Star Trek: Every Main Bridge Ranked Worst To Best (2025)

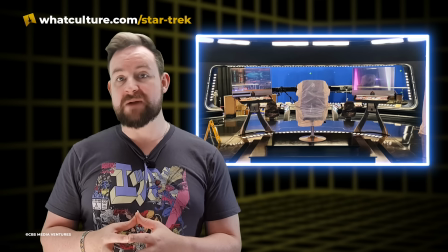(4:09)
Modular bridges had been around for years. In essence, Starfleet mass-produced bridge modules and could swap them out when the occasion arose.
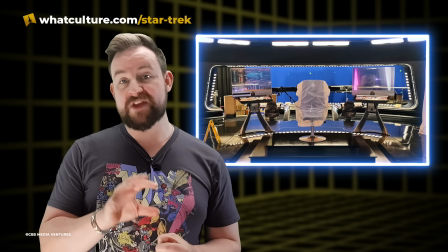(4:17)
This was initially set to explain why the Enterprise A had several different bridge designs.
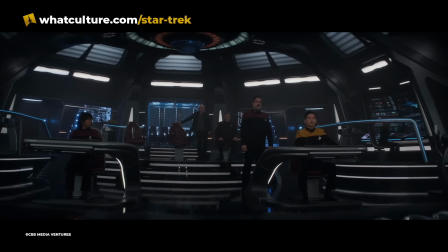(4:21)
More on that later. The Titan A, similar as it was to the USS Stargazer and the briefly glimpsed via viewscreen USS Enterprise F,
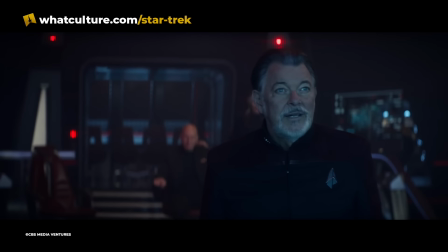(4:30)
was a powerhouse of slick visuals and shiny flooring.
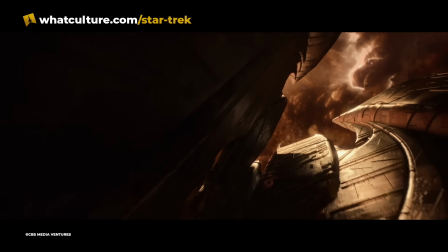(4:33)
The darkness may not have universal appeal, though it lent itself well to the darker themes of Picard's final year.
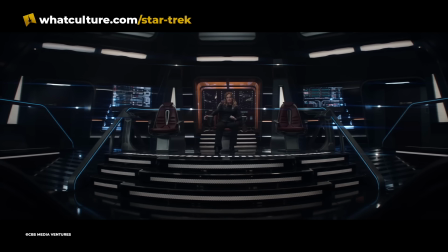(4:39)
The neon blue strip lighting, as well as the white understair lights, served mostly to highlight rather than floodlight.
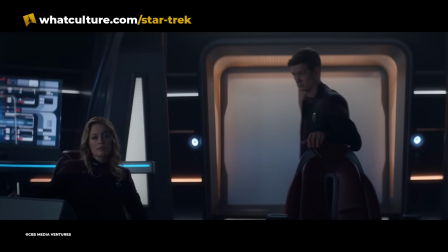(4:46)
The seats evoked memories of the Enterprise E,
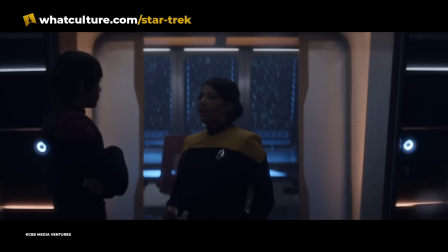(4:48)
while the large observation lounge directly to the aft of the captain's chair seems to be an homage to that scene in Star Trek First Contact.
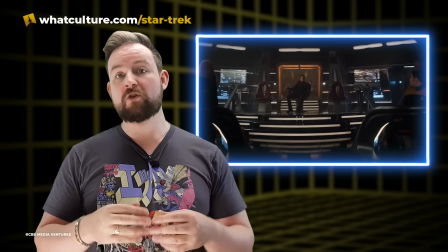(4:57)
The Titan A, and indeed the overall design of the 25th century Starfleet,
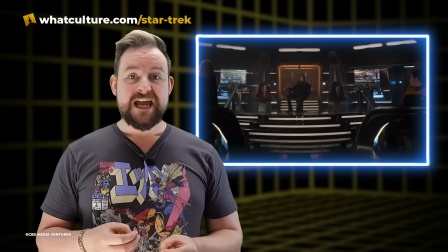(5:02)
was put in sharp relief with the return of the Enterprise D. It also asked the immortal question, with or without the carpets.
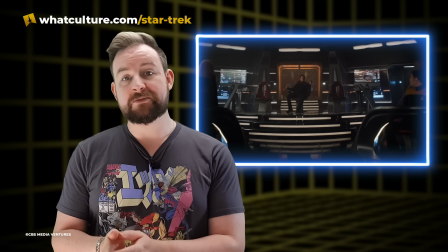(5:10)
For its tenure as the newly christened Enterprise G, they seem to have opted for the latter.
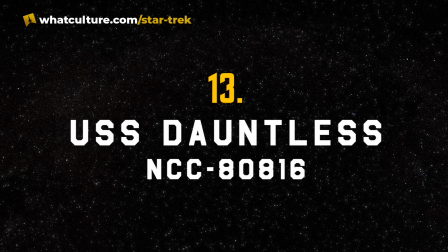(5:16)
Number 13, USS Dauntless, NCC 80816.
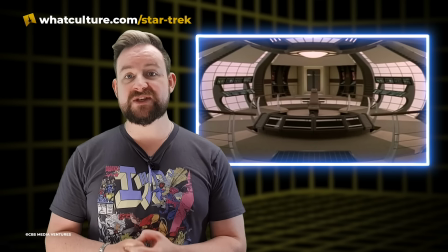(5:23)
The bridge of the USS Dauntless, NCC 80816, is heavily based on the ship that appeared in Voyager's 4th season finale Hope and Fear.
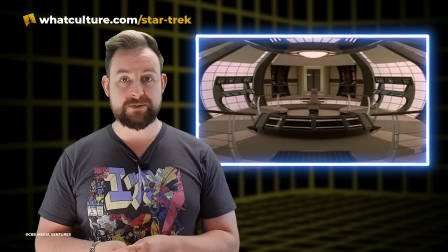(5:32)
There, the alien Arcturus attempted to trick the crew of Voyager with his ship, the USS Dauntless NX-01A, to lure them into assimilation.
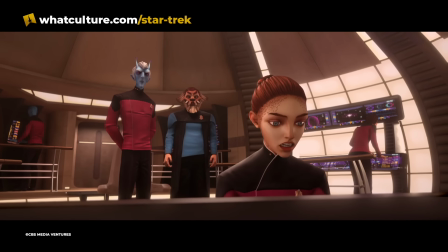(5:41)
The Starfleet take on this ship wasn't the first time it slipped into the Federation's ranks.
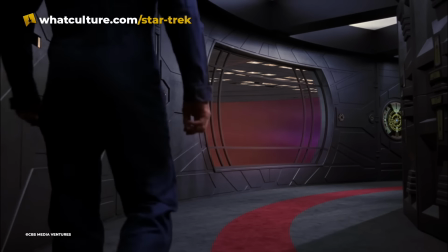(5:46)
The Enterprise episode Azati Prime featured a Dauntless class similar to Arcturus' ship,
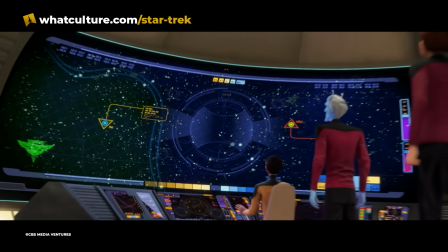(5:50)
zipping past a window of the Enterprise J. The actual Starfleet ship borrowed many of that alien interloper's features.
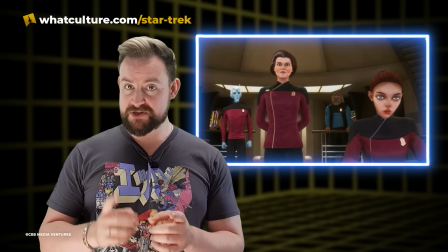(5:58)
The bridge is an almost exact recreation, the Doctor must have had his holo-imager handy, down to the tan carpets and walls.
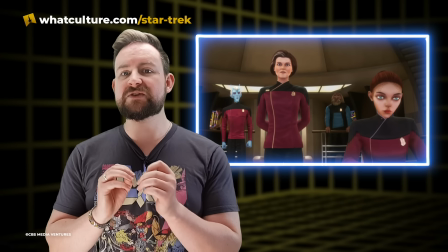(6:06)
The captain's chair is positioned in the centre of the room, though the railings dividing them from the workstations look more consistent than the changeable forebears.
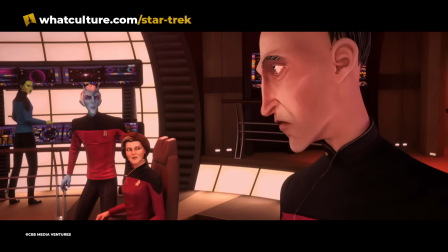(6:15)
Producer and head writer for Season 2, Aaron Walke, described the ship as heavily inspired by the original,
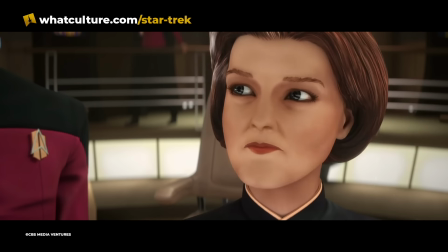(6:21)
with most of the crew calling it Dauntless 2 unofficially.
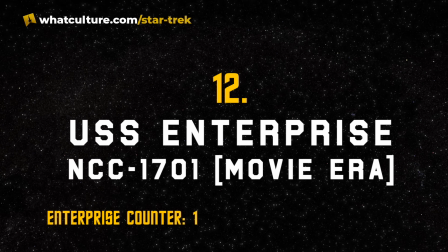(6:26)
Number 12, USS Enterprise, NCC 1701, Movie Era.
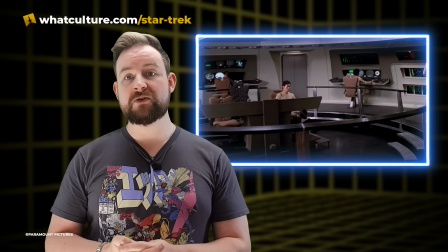(6:32)
Matt Jeffries and Joe Jennings refit the iconic bridge of the USS Enterprise for the ultimately aborted spin-off series Star Trek Phase 2,
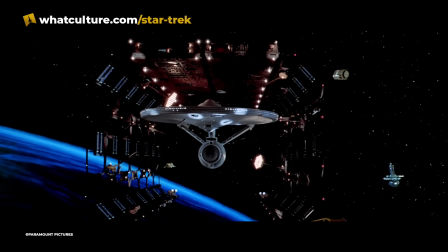(6:40)
opting not to redesign the set too radically. As Phase 2 gave way to Star Trek the Motion Picture, production designer Harold Michelson was brought in to oversee the sets,
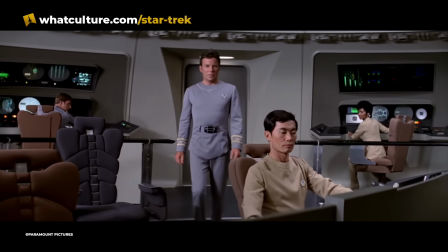(6:49)
swapping out the chairs and rotating Chekhov's station toward the camera, but otherwise retaining the Phase 2 bridge as is.
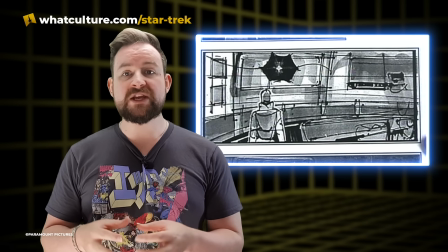(6:56)
The bridge of the refit 1701 was tweaked over the course of its use in The Wrath of Khan and The Search for Spock,
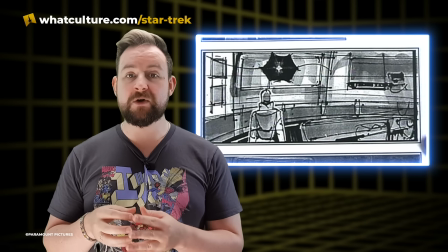(7:02)
and for its brief appearance as the Enterprise A in The Voyage Home, with enough variations and modifications to make a list unto itself.
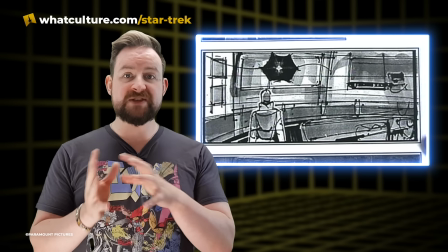(7:11)
Regardless, throughout the first 4 movies, the Phase 2 TMP bridge maintained its basic configuration.
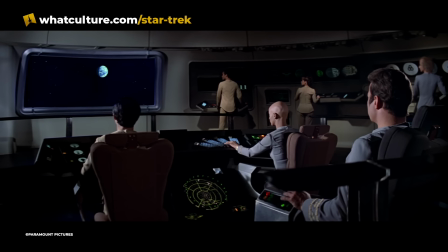(7:18)
Unfortunately, the motion picture's era bridge of the Enterprise was devoid of most of the colour from the original series,
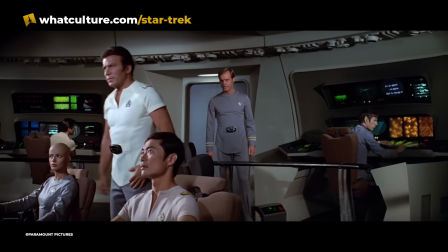(7:23)
painted dull grey and never quite popping on screen as the heart and soul of the ship like its 1960s counterpart.
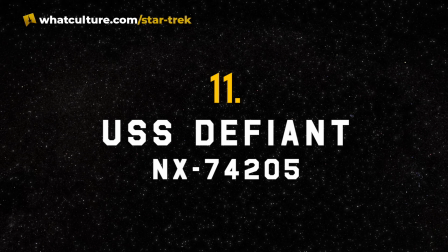(7:30)
Number 11, USS Defiant, NX 74205.
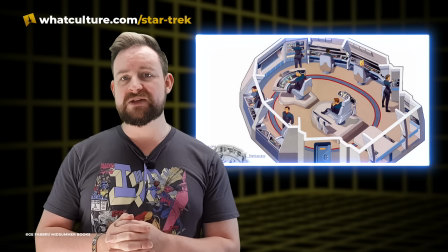(7:35)
The bridge of Star Trek Deep Space Nine's USS Defiant was exactly what it was meant to be, the stripped-down utilitarian heart of a stripped-down utilitarian starship.
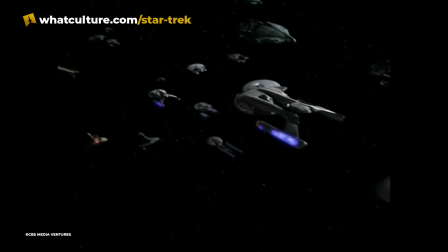(7:43)
Fitting that simplified warship but not a warship
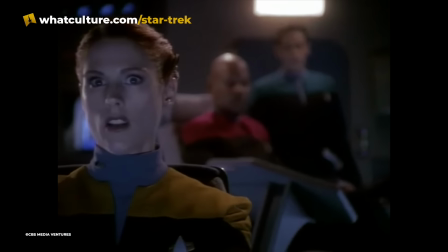(7:45)
look, the Defiant's bridge was more closely resembled the arrangement of the original Enterprise than it did the lavishly appointed Enterprise D or USS Voyager.
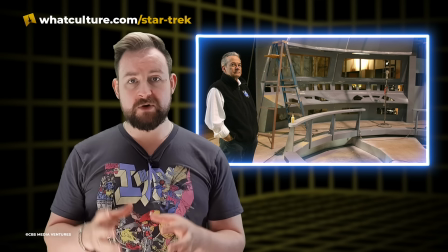(7:53)
Apparently a nightmare to shoot due to its small size, the Defiant bridge was a clear contrast to DS9's massive Cardassian command center ops.
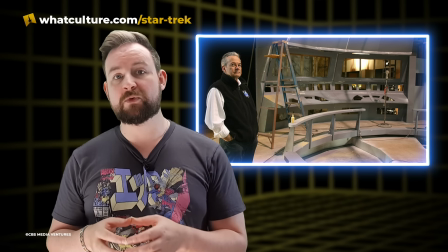(8:02)
But compared to other settings in the franchise, the Defiant's bridge isn't just the most stylish or distinctive work of production design,
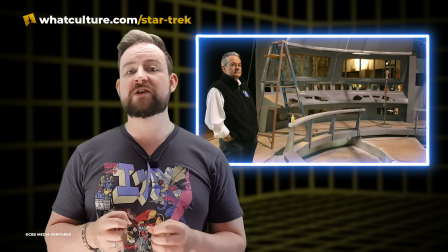(8:11)
despite the pedigree of its creator, Herman Zimmerman.